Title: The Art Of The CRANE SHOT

For the first time in about three years, I got to properly get some use out of my favourite bit of filmmaking grip equipment,
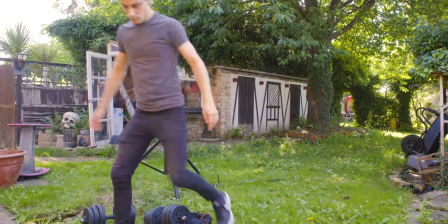a 14-foot camera crane or camera jib as they're otherwise known.
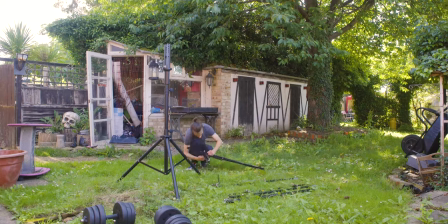A jib is basically a seesaw mechanism with your camera on one end and a counterweight on the other, with the camera being on the longer end.
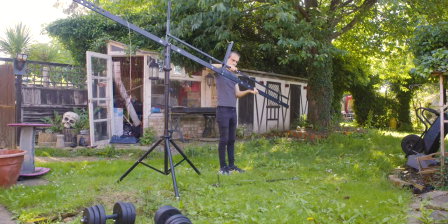It allows you to get shots that you wouldn't normally be able to get any other way even during a time where drones are so easily accessible they're
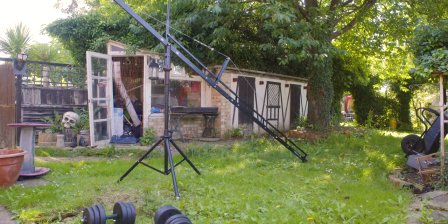rock sturdy they're completely silent meaning you can record dialogue you can put your professional camera on the end of it so you're not dependent on a
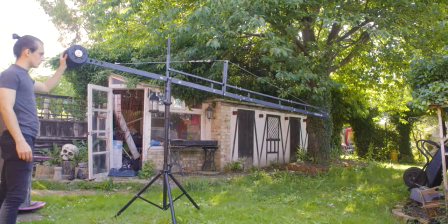small camera
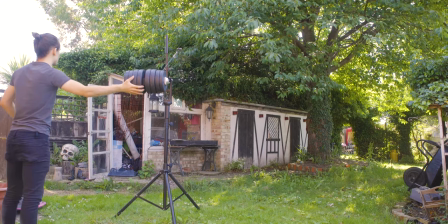with a tiny sensor to capture your footage they can be used indoors outdoors they can mimic slider or dolly like shots
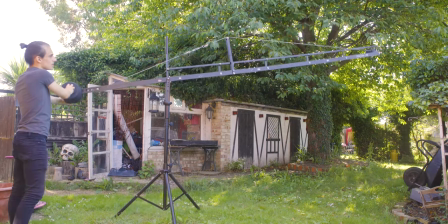and you don't need a license to be able to operate one there are literally hundreds of different brands of jibs and camera cranes out there and many different designs but really there are three main types.
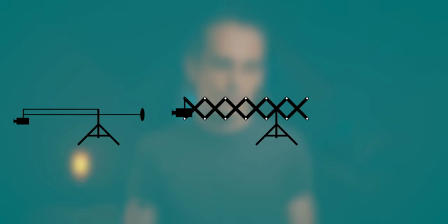The conventional jib, the scissor crane and a design known best as the techno crane.
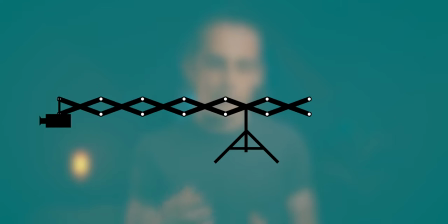The scissor crane uses a scissor mechanism to be able to extend and contract the crane.
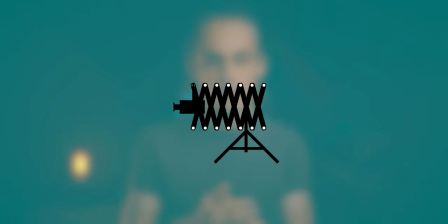The benefit of this crane compared to the conventional jib is that you can achieve an extra dimension of movement.
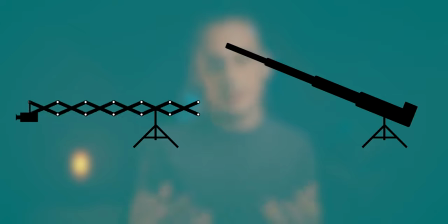The benefit of this over a technocrane is that it's completely mechanical meaning there's no electronics.
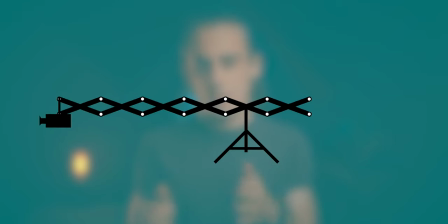The operator controls the extension of the arm by either moving it forwards or backwards.
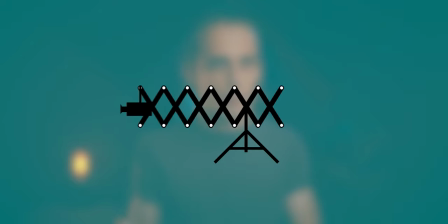The downside though is that the scissor mechanism causes the crane to be quite unstable.
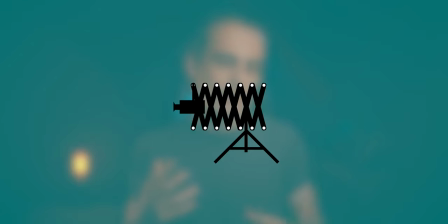There's quite a bit of wobble and generally speaking it's not as sturdy as a conventional jib.
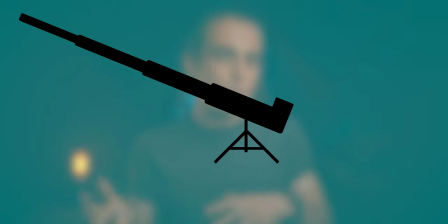The technocrane or designs like the technocrane are able to telescope in and out with precision and smoothness.
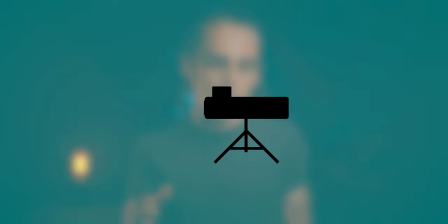This is the most versatile and widely used crane out there out of the three on high budget productions and the price reflects that. In this video I'm just going to be focusing on the moves that are achievable with a conventional jib and some of the most popular crane moves. This will also be dependent on whether the jib that you're using has a pan and tilt function or just has a mounting platform but we'll look at both.
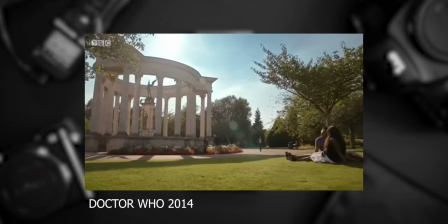So why use one in the first place? They're most often used as establishers or masters allowing the viewer to become
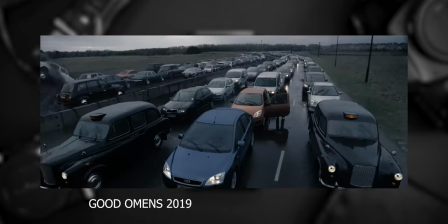somewhat familiar with the setting and helping them keep track with what's going on on screen.
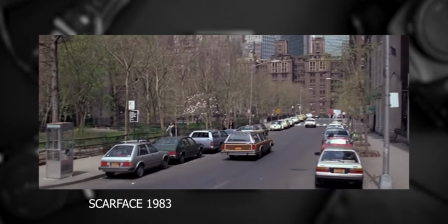The two most common moves for showing this is either booming up or booming down.
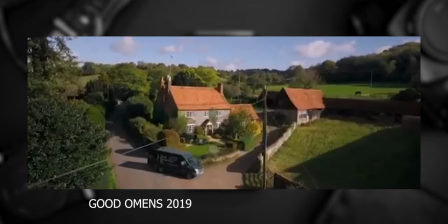They both say or communicate something slightly different to the audience.
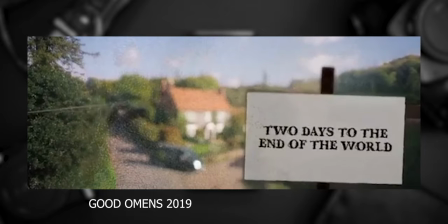Booming down is typically used to demonstrate either a character entering a scene, setting, location, etc.
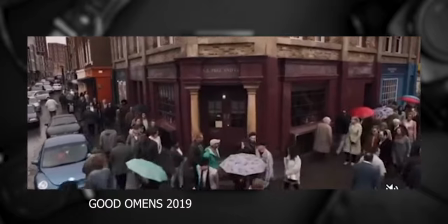Or we as the audience entering that setting within the story world as we move down closer to the action. This move is sometimes paired with dollying in at the same time, further reinforcing the idea that we're moving in closer into the character's world.
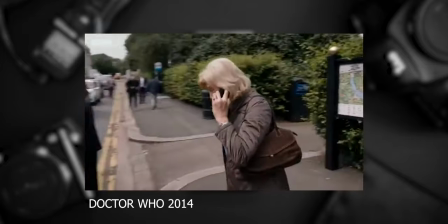Booming up can say something different to the audience.
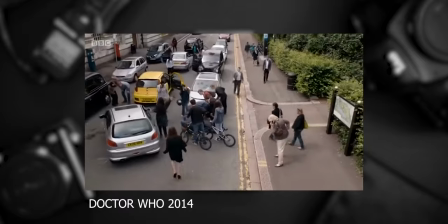This is used to reveal an environment, entering the frame on either two or more sides of the frame.
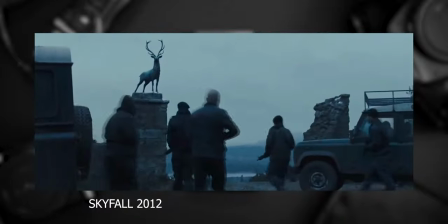It can also give a sense of power to the subject, but only if the camera doesn't boom up higher than your subject, generally speaking.
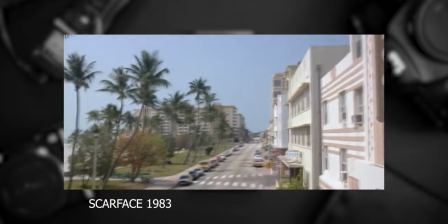Other shots that can be captured are long takes, shots that combine two or more shot types within the same continuous shot.
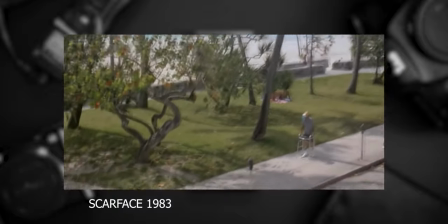So what's the incentive of using a camera crane when getting a wide
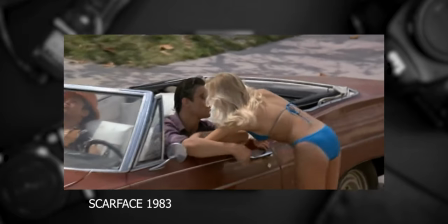shot on a tripod is so much easier and a fraction of the effort?
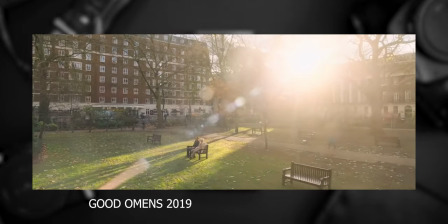The introduction to an alternative angle that's not familiar to the point of view of a person and camera movement allows you to say so much more to the audience.
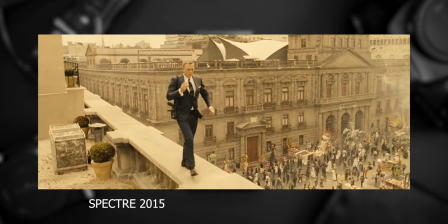Just like people associate 24 frames per second and a 180 degree shutter with the overused term,
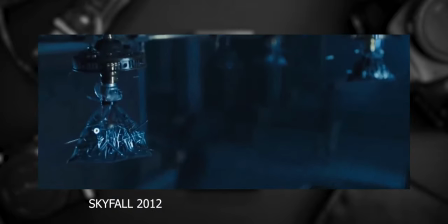the cinematic look, it's also associated that the camera crane shot gives a sense of high production value among films.